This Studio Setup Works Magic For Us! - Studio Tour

We've been getting a lot of comments recently asking to see our studio where we film our videos and how it's set up and why we have it set up that way. So today we're going to show you the studio and tell you why things are the way that they are. So if you follow me, you'll see the main stage over here to my right.
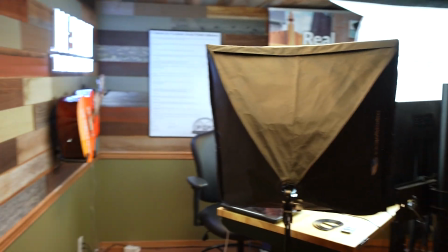[0:14]
It's where we film all the videos and all the live streams are done right here.
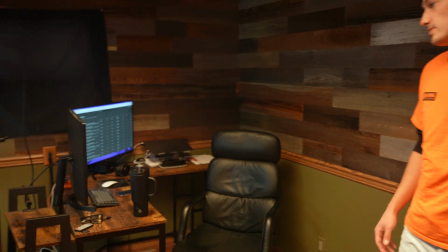[0:19]
Over in this back corner is our editing station. So we'll edit videos over here and kind of keep track of the comments in the live stream. And then if you'll follow me behind the desk here, we'll see what we got going.
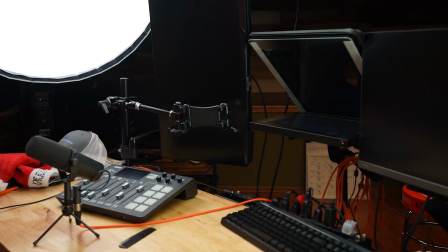[0:33]
So we got a couple monitors here. We got a teleprompter. That way Joe can always look at the audience and into the camera during the streams.
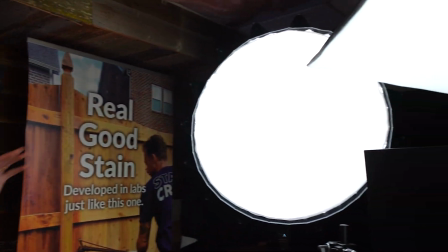[0:41]
We got a couple of lights going on here. So this is our lighting setup. This keeps Joe well lit and keeps the video looking clean. Let's hop behind the teleprompter and show you our lighting setup and why we have it the way that we do. So we're all behind the setup now and we're gonna break down our lighting setup.
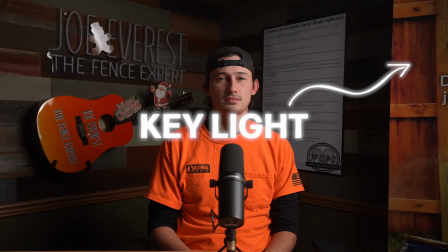[0:56]
Over to my left, we have the key light. This is the main light in the setup. This is the brightest light.
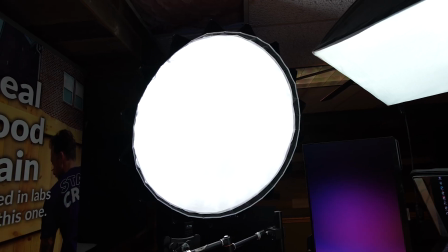[1:00]
Every other light is based around what we do with this light. The light is over to my left. That way it adds more depth to the shadows on my face.
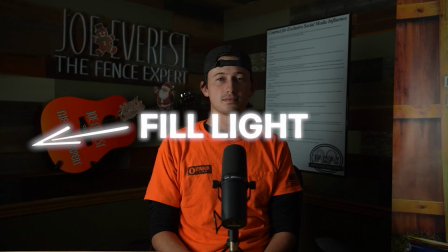[1:07]
To my right, we have the fill light. This light is used to fill in some of the shadows that are made by our key light.
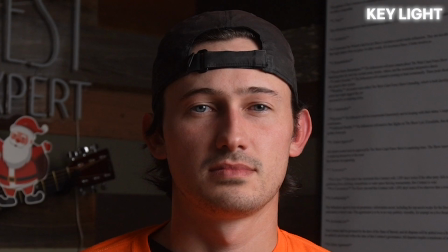[1:13]
The point of this light is to keep the contrast of the scene without it looking too dark from the shadows provided with just the key light. It keeps the scene bright, but still interesting. Yeah. Up next is our backlight.
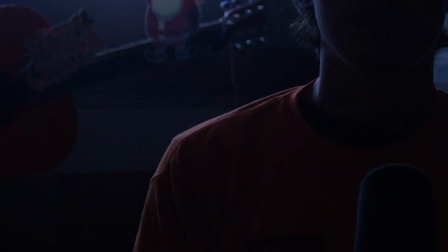[1:25]
For us, we use this neon sign right behind me as our backlight. This light adds a nice edge glow to the subject and frame, but it's also used as a background light. So it helps add contrast to the scene and light the wall behind me. So we covered our main 3 lighting spots, but every lighting setup's gonna have some weird stuff that they have to fill in with other lights. For us, we have this extra fill light above me. When we're filming with Joe, he's usually wearing his hat forward like this, which can cast shadows right below his eyes.
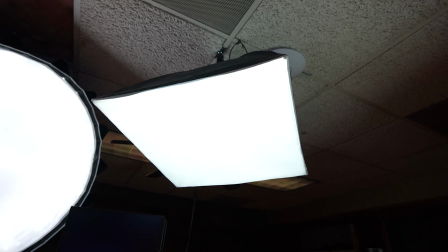[1:50]
This light bounces its light off the table and helps fill in the shadows that are made by his hat. That's it for the lighting aspect. Let me break down the equipment we use for our streaming. For our microphone right here, we use a Shure SMB7.
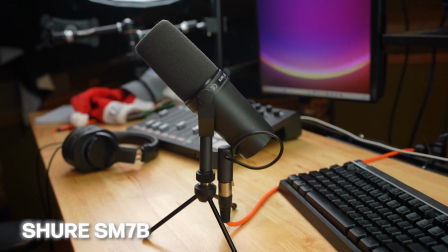[2:00]
These are really good podcasting microphones and provide great sound quality. Over here to my left, we have a Rodecaster.
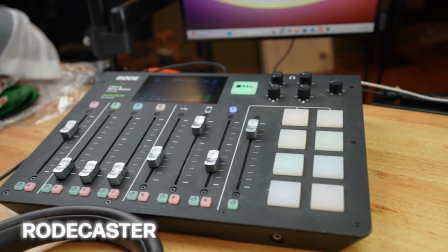[2:05]
This is what we plug our audio into. This is how we get the audio into the computer and out to you guys. We're running a dual monitor setup with one plugged into our teleprompter. So the right-hand monitor is our main monitor.
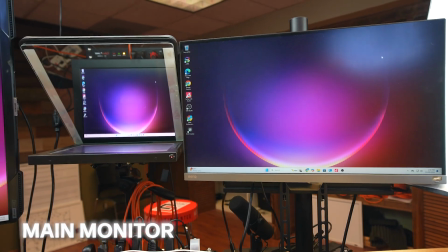[2:16]
It's what we run our stream on and what Joe looks into and sees on the teleprompter. Over to my left, we have a vertical monitor.
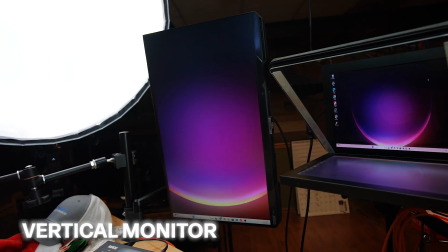[2:22]
This is what Joe uses to read the comments during his live streams. And like any good setup, we got space on the walls behind us to decorate, add fun stuff like the guitar, the neon sign. We got our West Coast Fence Show contract back there. All this stuff is interchangeable. There's gonna be some new stuff coming up after Fence Tech. Stay tuned for that. So that's the studio, guys. Hope you guys enjoyed the tour and the setup guide. Leave a comment down below letting us know what you think of our studio. If you wanna see more videos like this, more behind the scenes production stuff, like, comment, and subscribe, and we'll see you guys in the next video.